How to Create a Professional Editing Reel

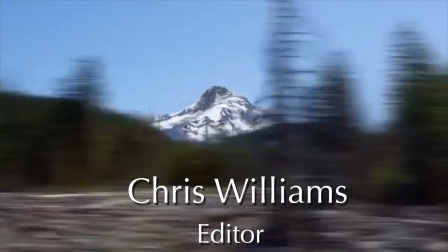Okay, the editor's name and title comes in right at the beginning over a dynamic season-changing shot of the mountain in the background.
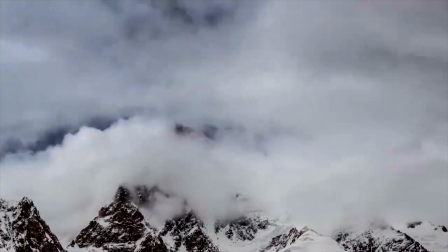The music builds here at the beginning, so the shots here build momentum up to the climber slipping and the music sting.
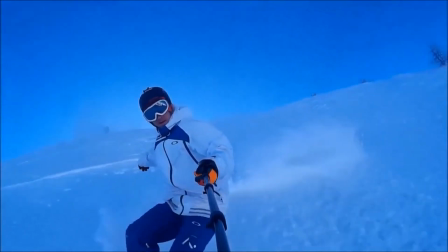Transitions with sound effects are used to separate different sections of the reel and to keep up the energy.
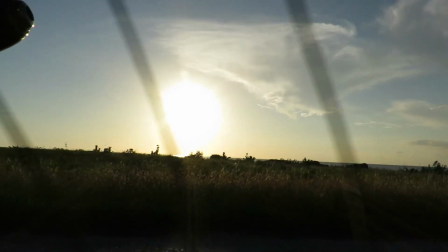Notice how every shot in the reel is moving, or the subjects in the shot are moving, and many moving the same direction.
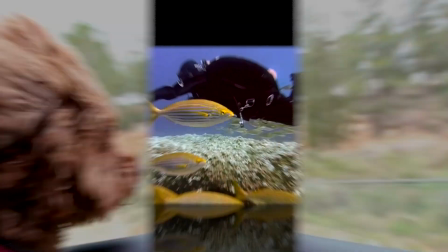This adds a subliminal, cohesive flow to the entire reel.
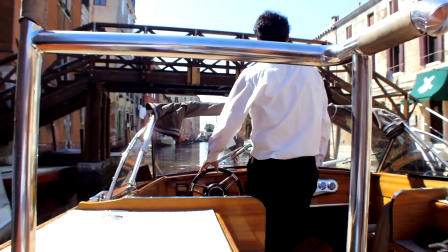The middle section of this music track allows for some longer shots to play out here, and then we start a section of shots that play off of each other.
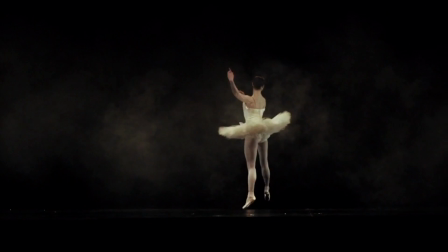The skater's leg to the ballerina's leg, the hurdle jumpers to the horse jump,
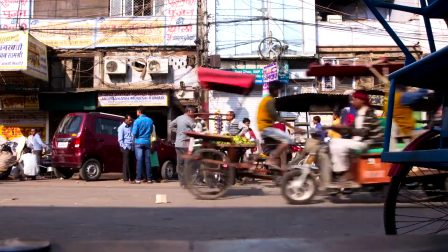to the kite surfer's jump. a couple of shots of transportation, then we come back to nature shots,
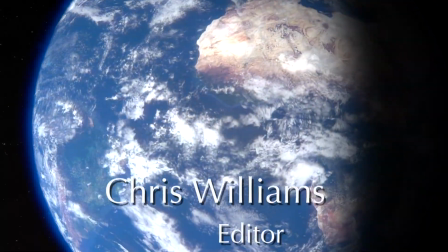and finally the editor's name again at the end.
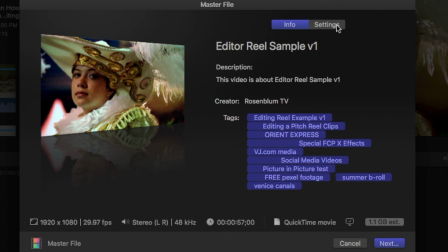After you've finished your edit reel, you'll want to be sure to export the video file so that it's small enough to load quickly when it's clicked on.
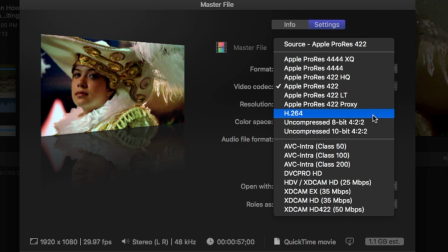Waiting for a video to load is the quickest way to lose your audience.
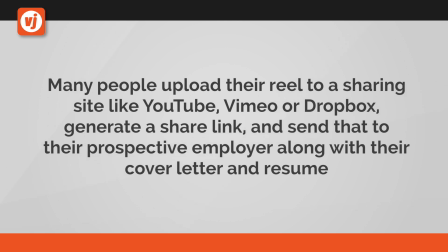Many people upload their reel to a sharing site like YouTube, Vimeo, or Dropbox, generate a share link, and send that to their prospective employer along with their cover letter and resume.
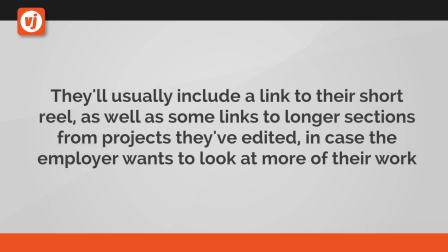They'll usually include a link to their short reel as well as some links to longer sections from projects they've edited,
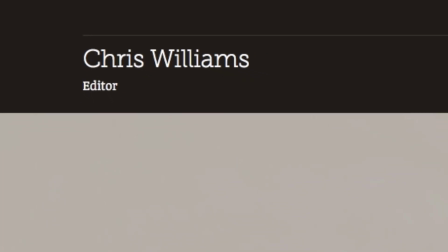in case the employer wants to look at more of their work. The very best solution is to create a website and send your prospective employer a link
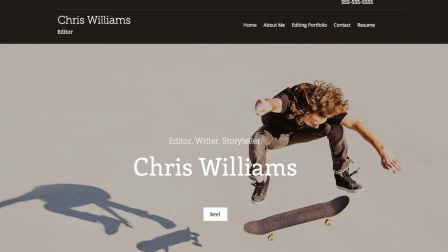to it with a button to watch your editing reel in the top section of the landing page, so that it's easy to find. This is yet another opportunity to show your personal style as well as your professionalism.
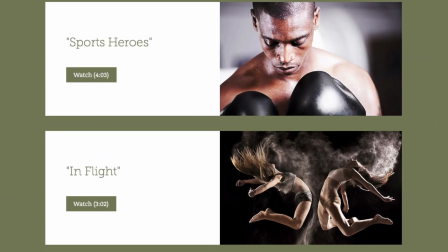You can also include a short bio and links to longer clips of specific projects that they can immediately look at if they're interested and want to see more.
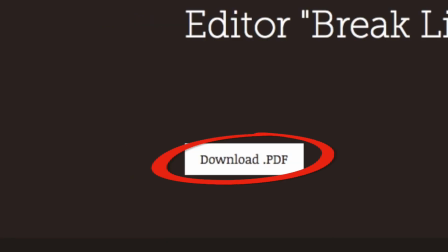You can add your resume with a download link so that they can print a copy of it, and you can even add a contact form.
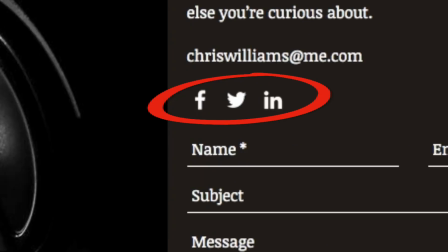If you have a professional social media presence on Facebook, Twitter, or LinkedIn, then add those link icons that they can easily click on.
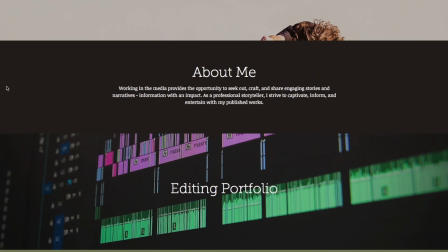It's helpful to someone wading through hundreds of resumes and web links to have everything they need in one
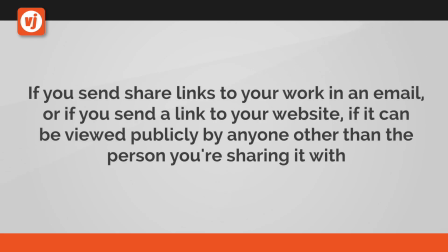well-organized place to learn more about you. If you send share links to your work in an email, or if you send a link to your website, if it can be viewed publicly by anyone other than the person you're sharing it with,
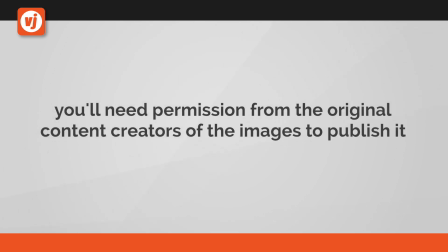you'll need permission from the original content creators of the images to publish it.
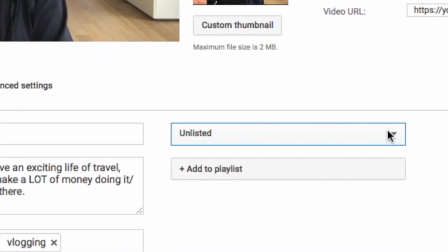The way around this is to always keep your share site videos private or unlisted, as with YouTube,
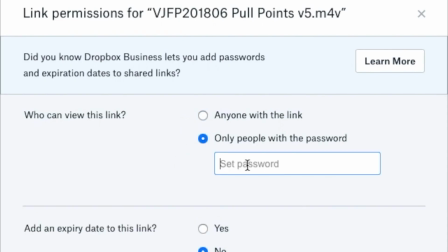or with Vimeo and Dropbox, add a password that your prospective employer can use.
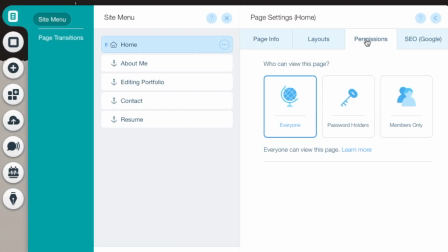If you're sending a link to your website, you can password protect public access to that as well. Of course, if you've shot the material yourself, then you're in the clear.
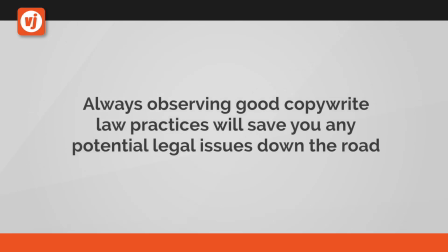Always observing good copyright law practices will save you any potential legal issues down the road. Having a great editing reel is one of the most important tools you have to get an editing job.
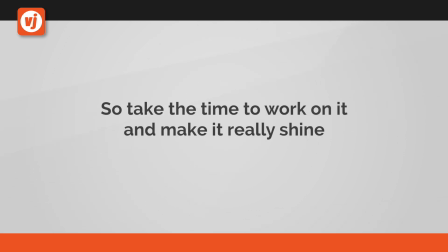So take the time to work on it and make it really shine.